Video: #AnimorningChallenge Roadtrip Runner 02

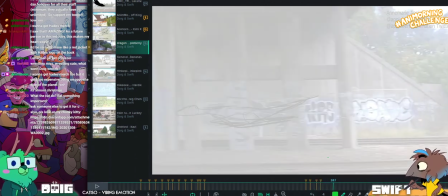[84:32]
Please look at your chunky kitty. She will be looked at.
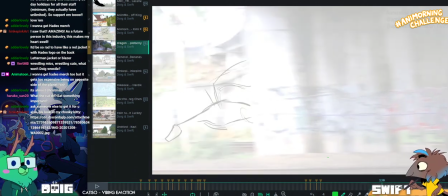[84:37]
She demands attention.
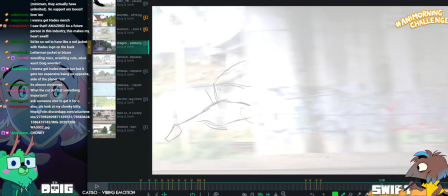[84:42]
I think rather than dipping the head down here to anticipate going back up, you want to dip the body instead.
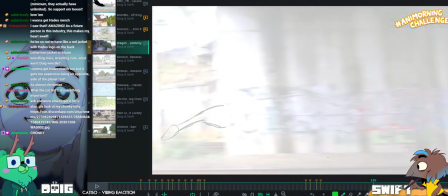[84:52]
He's drip drying. Just because that's the main mass of the creature.
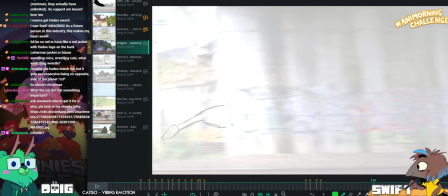[84:59]
So anticipating going down with the head, when the body is the thing which is going to be moving up.
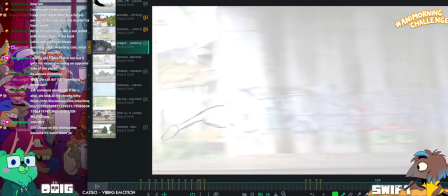[85:07]
Feels a little bit like just anticipating with your arms when you're going to jump.
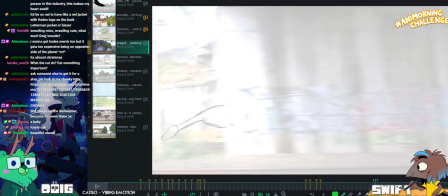[85:13]
Like, the creature needs to anticipate with like the bulk of where its weight's going to be coming from,
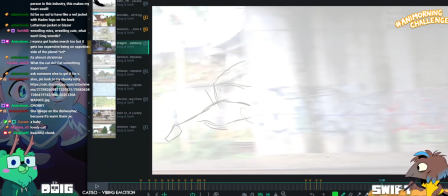[85:20]
or the motivation for its movement's going to be coming from. So I'd say you either want to anticipate it with the wings, which would push the body down anyway,
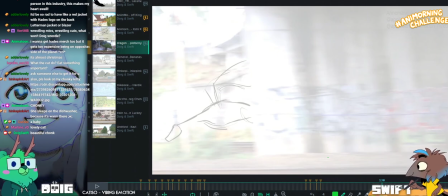[85:28]
or you want to anticipate it with the body. Because those are the two driving forces of the movement.
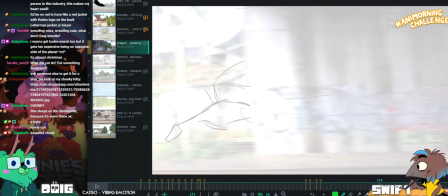[85:37]
So I'd probably say if you push the body down a little bit here and really open those wings up, so when it flaps to move upwards,
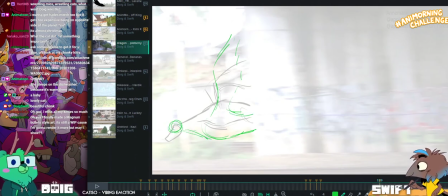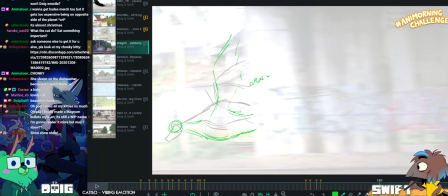[85:55]
what's she doing? I can feel like she's like clawing at the chair I'm sitting on.
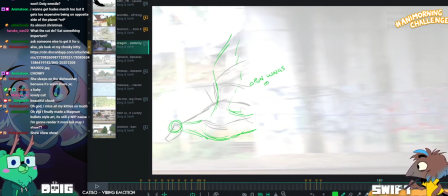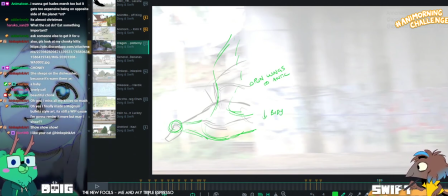[86:10]
Body down. Body down in anticipation.
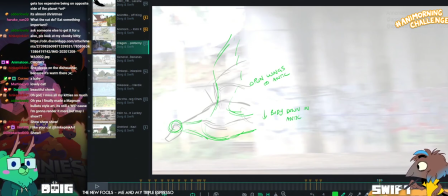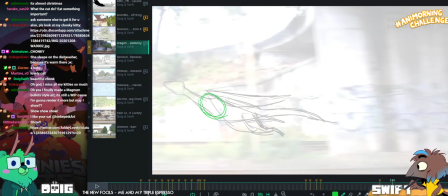[86:20]
And then when you raise up here, you can like pushing those wings down.
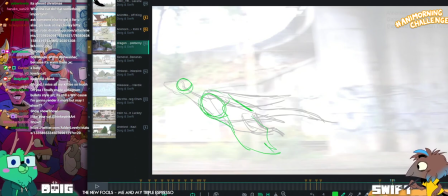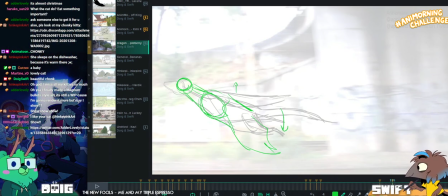[86:31]
And then wings down, body up. I'm so scared.
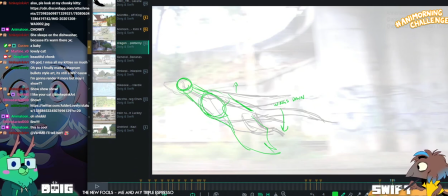[86:37]
Mike's playing with her under my chair, and I can like hear the scratch of her claws on the wood, and my toe is like hanging over the edge, and I'm so scared. No!
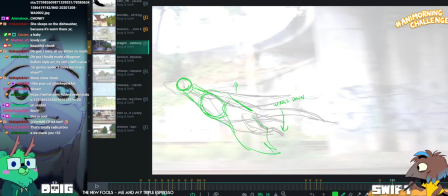[86:48]
Mike's putting the cat toy on my foot. I will murder you, sir.
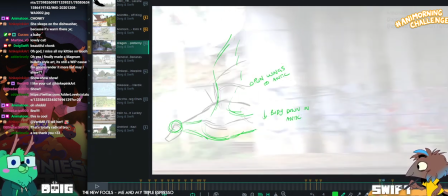[86:56]
Will you stop trying to get her to attack me? Okay.
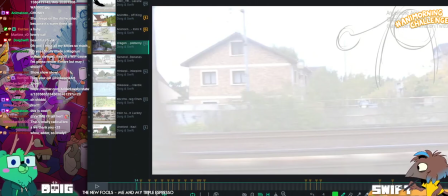[87:04]
And I'm just going to add at the top here what this note was in case you don't get to see the stream.
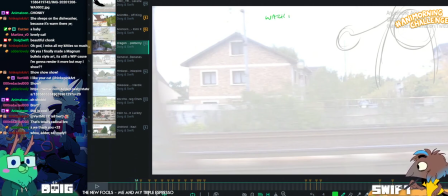[87:12]
Watch. Oh, really? Yeah, this is redacted.
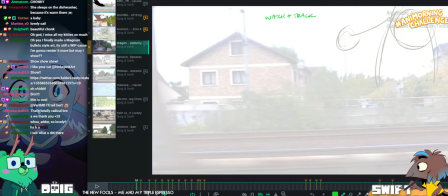[87:18]
Redacted? I didn't even know this was you. That's awesome. Thank you, dude. See, this is why it would help to have someone like, I don't know, watching the chat
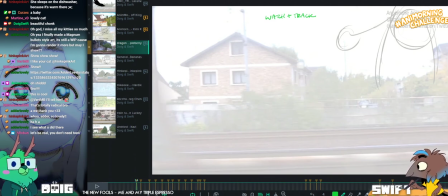[87:26]
and being a conduit between me and them, since I'm drawing on the screen.
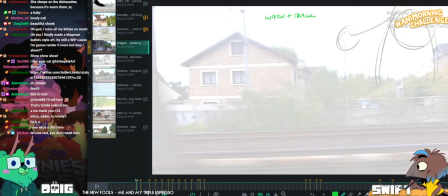[87:32]
Listen. Uh-huh. That is what just happened. You went, if you happen to be watching the stream, and I said, they are.
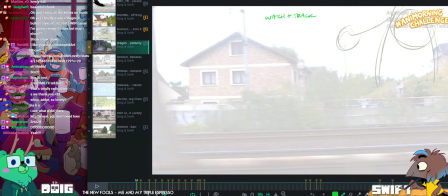[87:42]
That's the conduit at work. Can't be like, oh, you should be doing this when I've already did it.
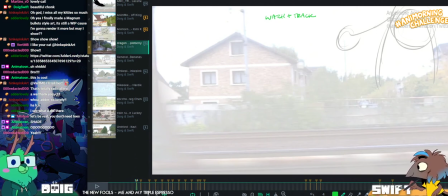[87:47]
Well, I didn't know they were in the chat because you hadn't been communicating chat to me this whole time. You'd been trying to get the cat to attack me.
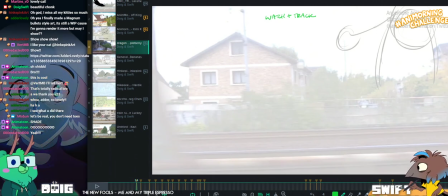[87:55]
I'm so angry at you. Or sitting in silence.
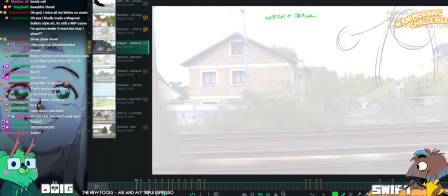[88:01]
You could be communicating to me what people are saying, or any questions people have, or letting me know whose this is. This is redacted. Thank you. Thank you, love.
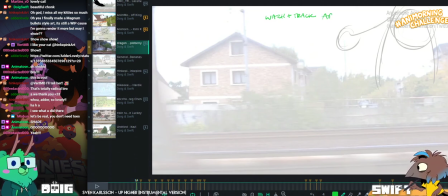[88:15]
Watch and track arc. Reading chat.
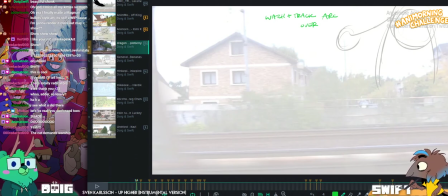[88:20]
I only have 2 eyeballs and they both need to be looking at the same place for me to register an image.
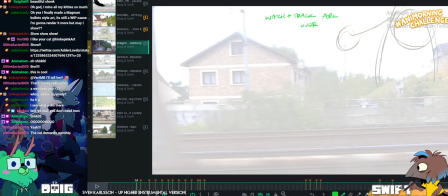[88:27]
Much as I would love to be able to have 1 eyeball on the screen and 1 eyeball on the chat. Alright. What a skill.
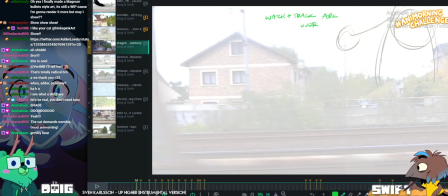[88:37]
Watch and track arc over first little bit.